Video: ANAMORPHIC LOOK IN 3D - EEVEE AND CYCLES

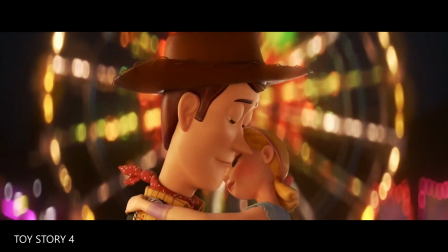Why would you want to emulate in CGI a lens characteristic that we see in live-action films?
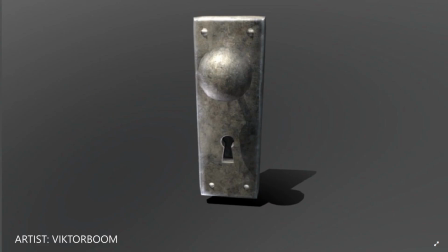Well, for the same reason we spend time adding tiny scratches on a doorbell, skin pores to a character,
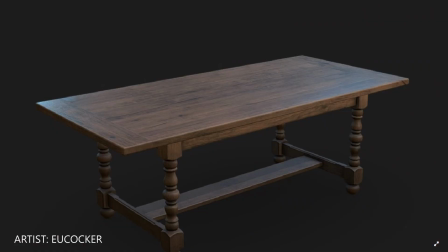hair particles to a fabric material, or bevel edges to a perfectly sharp object.
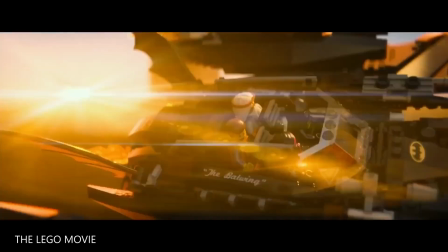We want to achieve realism. But trying to achieve a lens in 3D is not just about realism.
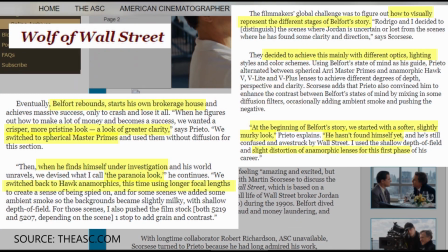We also want to tell a story, and just like in live-action films, where depending on what the director wants to tell we find different lens choices,
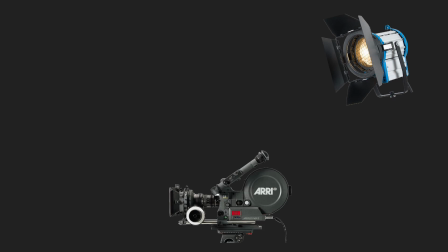lighting, we want to be able to have those options as well in 3D.
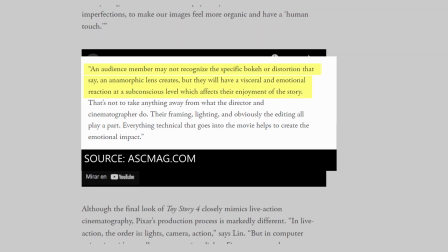Because these visual decisions have an emotional impact in the audience, even if it is at a subconscious level.
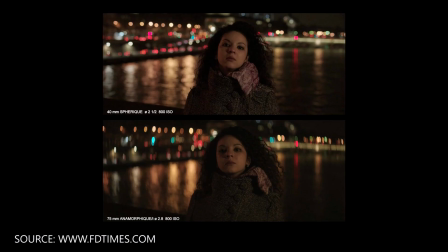Well, we can't just rent a virtual anamorphic lens. That doesn't exist.
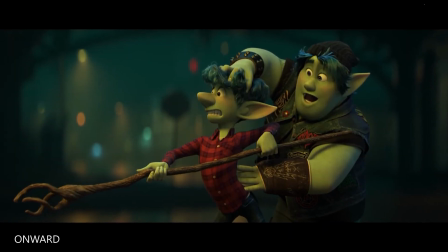But we can at least try to emulate some of its visual characteristics.
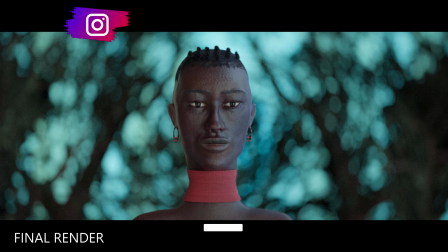Hello everyone, how are you? I'm Luciana, this is my YouTube channel 24 horses per second,
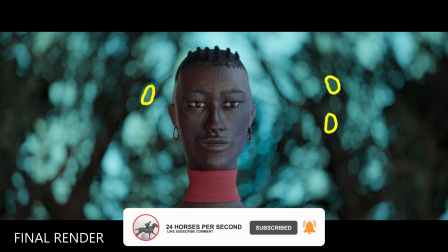and today I'm going to show you how to achieve this anamorphic oval bokeh in both Cycles and Eevee in Blender,
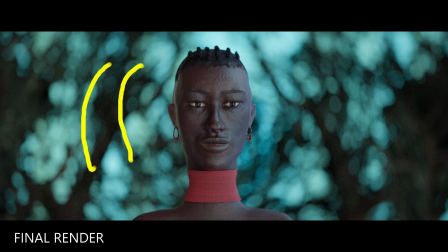and also how to get this anamorphic distortion only in Cycles. As you can see, we have some oval bokeh, typical in anamorphic lenses,
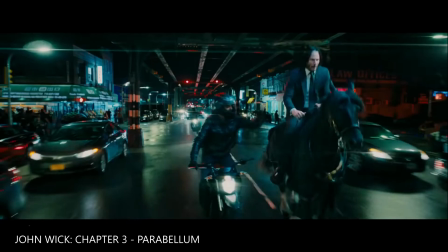and I also added some distortion, which can be more subtle or more pronounced depending on the lens.
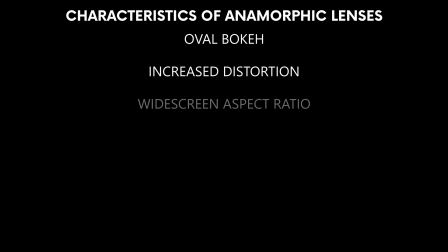There are other characteristics to anamorphic lenses, such as the aspect ratio, the softness or reduced sharpness, especially on the size of the images or focus fall-off,
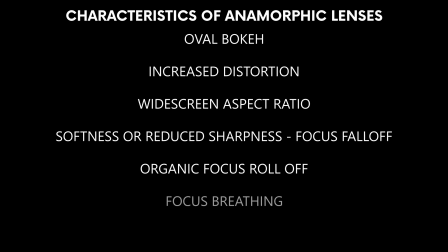organic focus roll-off, the breathing, the lateral horizontal lens flares,
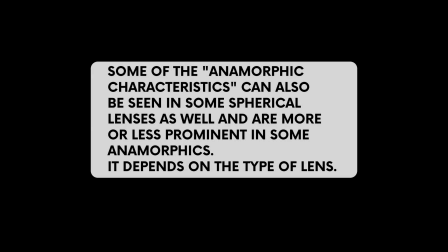but we're not gonna cover that today. There's also some distortion in spherical lenses, by the way, depends on the lens, the focal length.
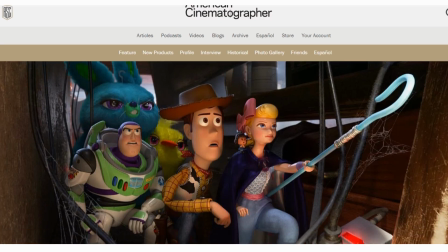Basically, all lenses have some kind of distortion. This is a live-action technique for the obvious reason that we don't have
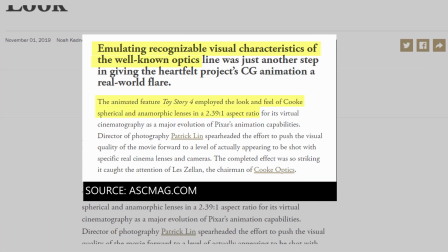exchangeable lenses with their specific visual characteristics in 3D.
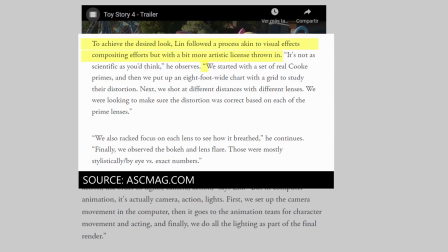But in the search for realism and storytelling, we try to emulate live-action visuals in CGI. Just like in Toy Story 4, where they emulated an anamorphic lens and even added new code to the rendering
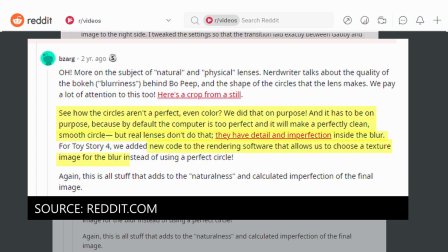software that allowed to choose a texture image for the blur instead of using a perfect circle,
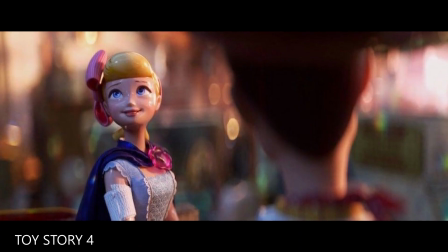so they could get an imperfect, realistic cut-off bokeh as well.
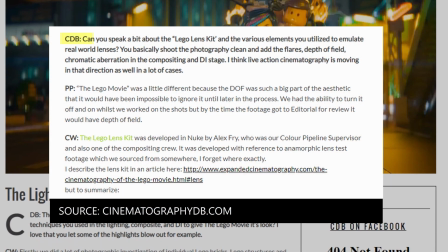Or in the Lego Movie, where Color Pipeline lead and compositor for this movie Alex Fry
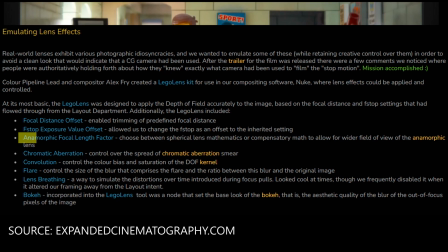developed a kit to achieve the anamorphic look in Nook.
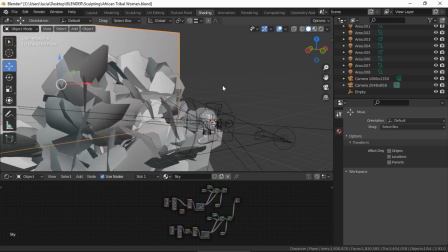Okay, first, some things to take notice when we want to achieve certain bokeh effect or blurred background effect.
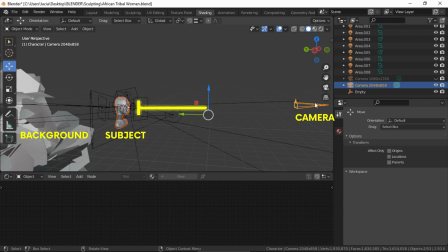Keep in mind the distance between the camera, the subject, and the background.
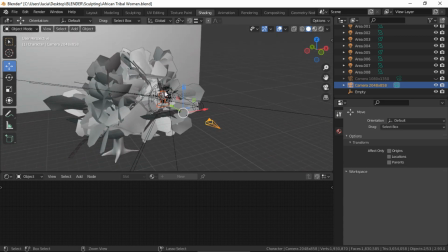If you're not getting the effect you want, try getting the background closer or further from the subject.
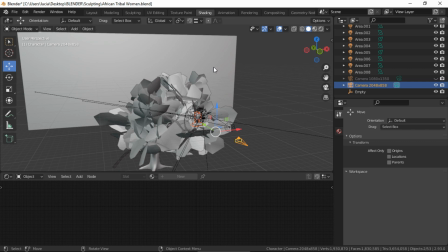Also, in this case, I tried different sizes out for the trees until I liked what I saw.
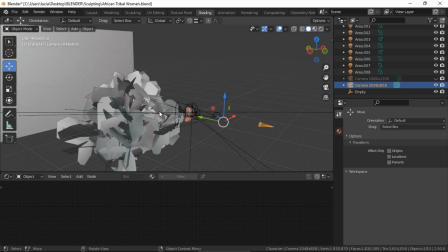And I also tried different distances between the trees and this plane.
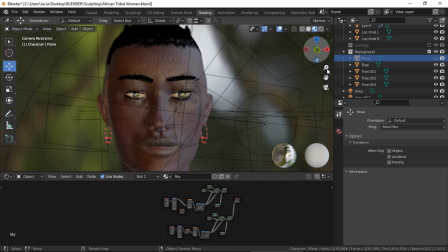I added this plane to give the idea that there's sky behind these trees,
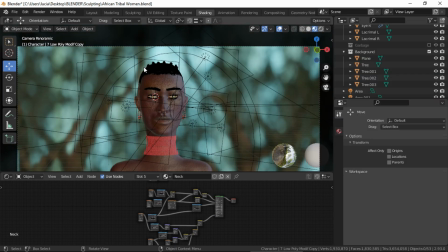and my plane is actually an emissive plane and has different colors and intensities
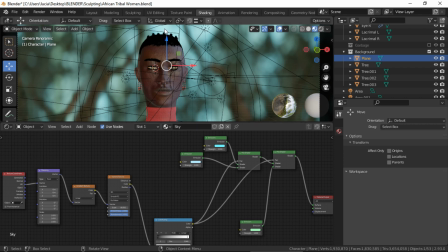because I also wanted to simulate the blown out highlights of the sky to make it look a bit more realistic, and there's also some green to give the idea there's some leaves as well.
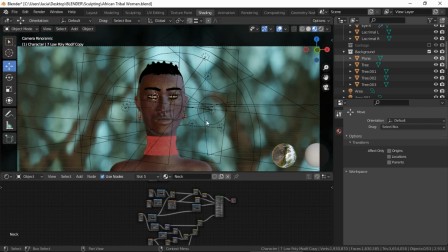And it might look weird with these stripes, but in camera view mode with the bokeh you can see the different colors and strengths.
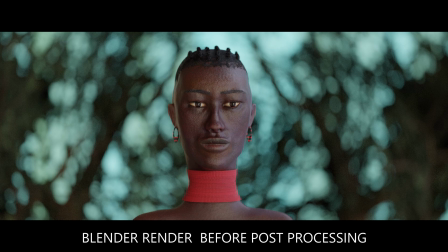Now I'm gonna show you my camera settings for this 3D render, and then I'm gonna show you other interesting options.